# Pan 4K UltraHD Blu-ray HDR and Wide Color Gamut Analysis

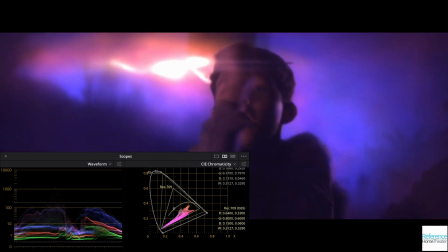[0:04]
In this video from Reference Home Theater, we are analyzing the quality of the HDR and wide color gamut use on the 4K Blu-ray release of Pan.
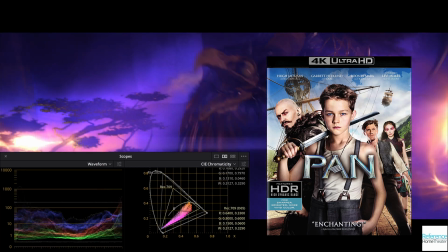[0:13]
Pan was shot digitally on cameras from Arri and Red, and was one of the earlier 4K HDR discs,
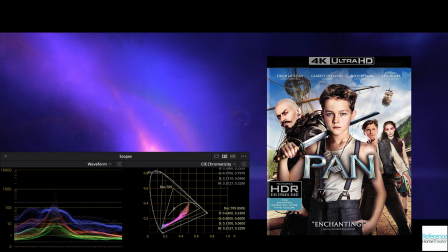[0:19]
but has been a title that reviewers have used since it first came out.
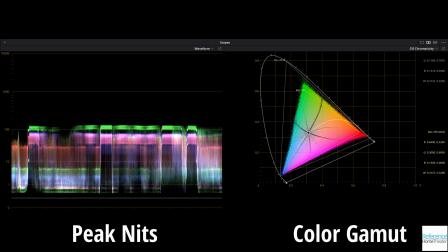[0:23]
For our analysis, we are concerned about two things, peak nits and color gamut, which we inspect using the waveform and CIE charts shown here. The waveform shows the nit levels of pixels in the frame, and anything above 200 nits we consider to be an HDR highlight that would likely be clipped or lacking the same impact in the SDR version of this film.
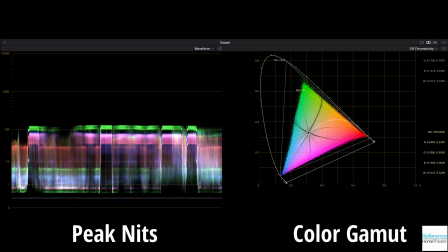[0:43]
The CIE chart has two inner triangles. The Rec 2020 triangle shows all the colors that can be stored on a 4K Blu-ray disc, while the smaller Rec 709 triangle shows all the colors that are in SDR content.
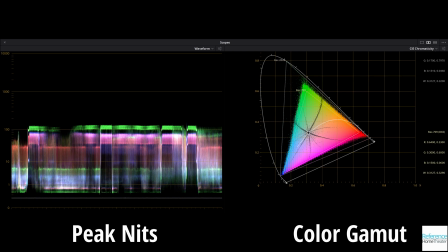[0:55]
Pixels that fall outside the Rec 709 triangle are colors that you wouldn't see on the SDR version and a visible improvement on the 4K HDR Blu-ray.
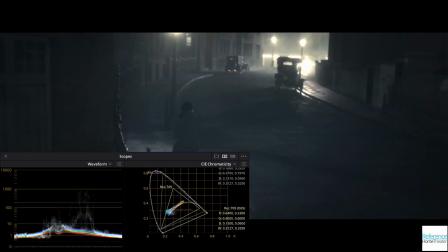[1:06]
Early on, we see a dark, dreary street, but with some streetlights that are putting out 1,000 nits of brightness. The color gamut here is very restrained, but the use of HDR makes the image nice and dynamic, despite the dreary overall tone.
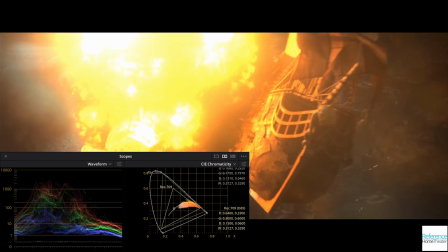[1:21]
Here we see explosions that are well over 1,000 nits, with the peaks here coming in close to 2,700 nits in brightness.
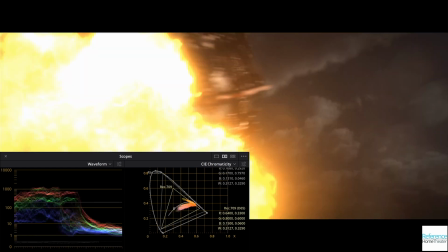[1:28]
It also pushes past the Rec 709 color gamut, with rich oranges and reds, unlike the washed-out explosions we would see with SDR content.
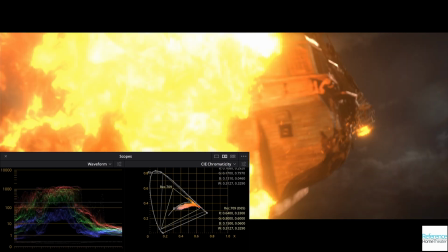[1:36]
This is pushing past what all but the most expensive TVs can do today, and way past what SDR could do.
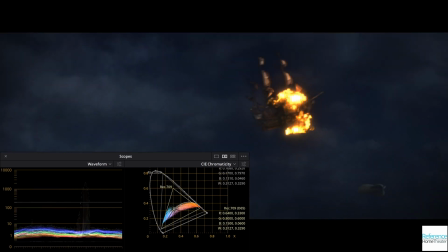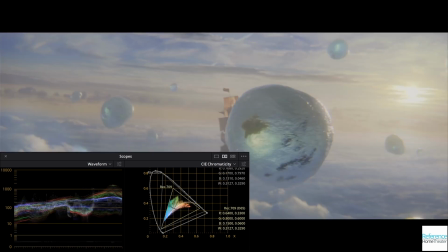[1:49]
This is a scene that I've used for years when testing HDR displays, as there's a small bit of content around 2,000 nits that's very color saturated and tends to wash out. I've disabled tone wrapping from HDR to SDR here, otherwise the highlights would be completely washed out in this video.
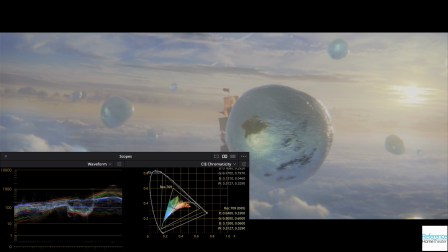[2:05]
The color gamut actually stays inside of SDR, which surprised me, but it uses HDR really well here, and is prone to showing issues with tone mapping on HDR TVs. This is as close as I can get to a shot that doesn't use HDR or wide color gamut in some way during Pan.
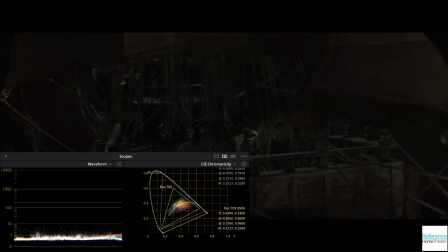[2:24]
There is still a little bit outside of the Rec 709 gamut, but peak nits are way below 200 here.
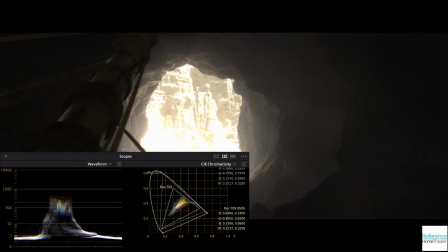[2:30]
Just a few frames before or after this, however, and you'll find HDR and wide color gamut being used extensively, so I really had to hunt for this.
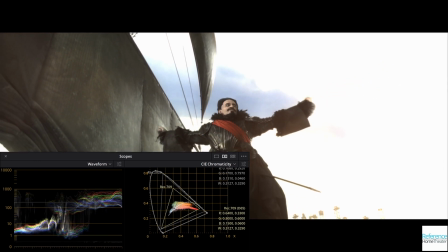[2:40]
This scene jump cuts between two different shots that emphasize different things.
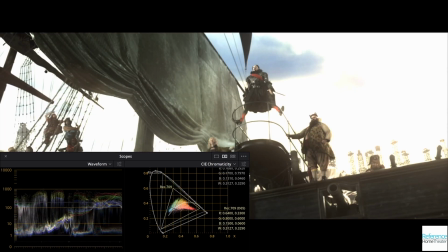[2:44]
The shots of Hook use HDR to have a bright, natural-looking sky, while the images of the crowd use the full DCI color gamut.
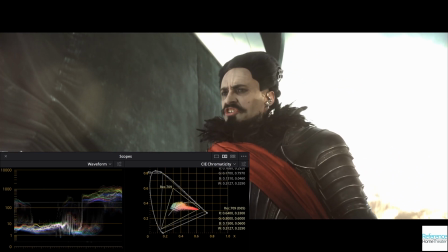[2:52]
Captain Hook's sash does have a pop of red that falls outside of Rec 709,
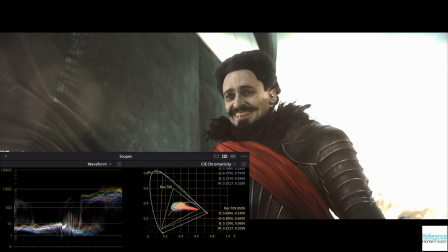[2:56]
but these shots are using all of the benefits of 4K HDR Blu-ray in two different ways.
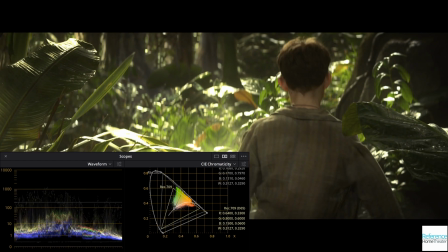[3:03]
When we get to the jungle, we see greens and yellows that fall way outside of the Rec 709 color gamut,
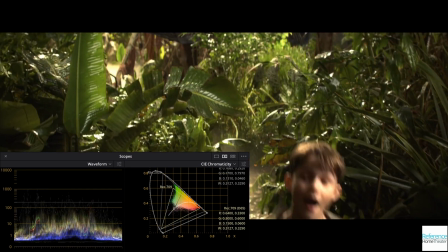[3:09]
and also some highlights that are pushing 1,000 nits on the waveform.
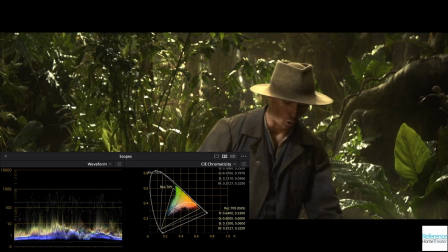[3:13]
We have HDR and wide color gamut working together to create a far more vivid and dynamic image than you can get from SDR.
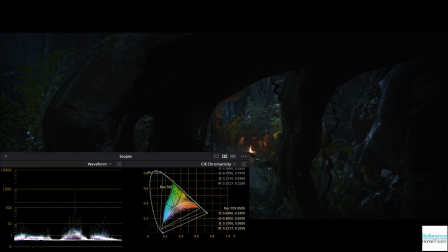[3:24]
Here is a dark scene that still benefits because you have a fire that is around 900 nits, but only occupies a tiny section of the screen, so you would need a full array local dimming LCD TV or an OLED to really see it at full brightness.
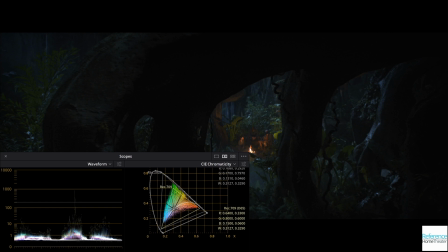[3:37]
We also have lots of greens and blues, with a touch of red, that are taking advantage of the extra color gamut offered to us on 4K HDR Blu-ray.
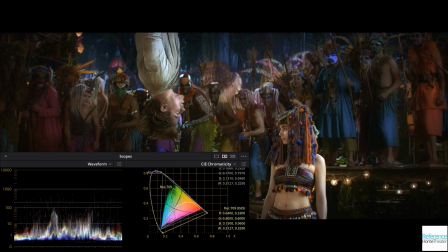[3:49]
The bright, vivid costumes and makeup are pushing all the way to the edges of the DCI color gamut here, and the blues and greens push past it, while that string of lights on the right side is meant to be between 300 and 1,000 nits in brightness.
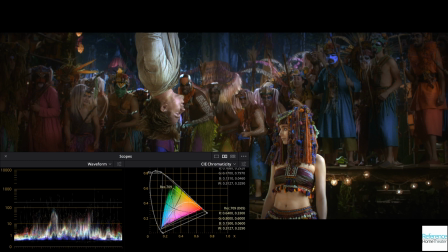[4:03]
Once again, this is a challenging test for any TV, and one that no current TV on the market can actually show ideally, in my opinion.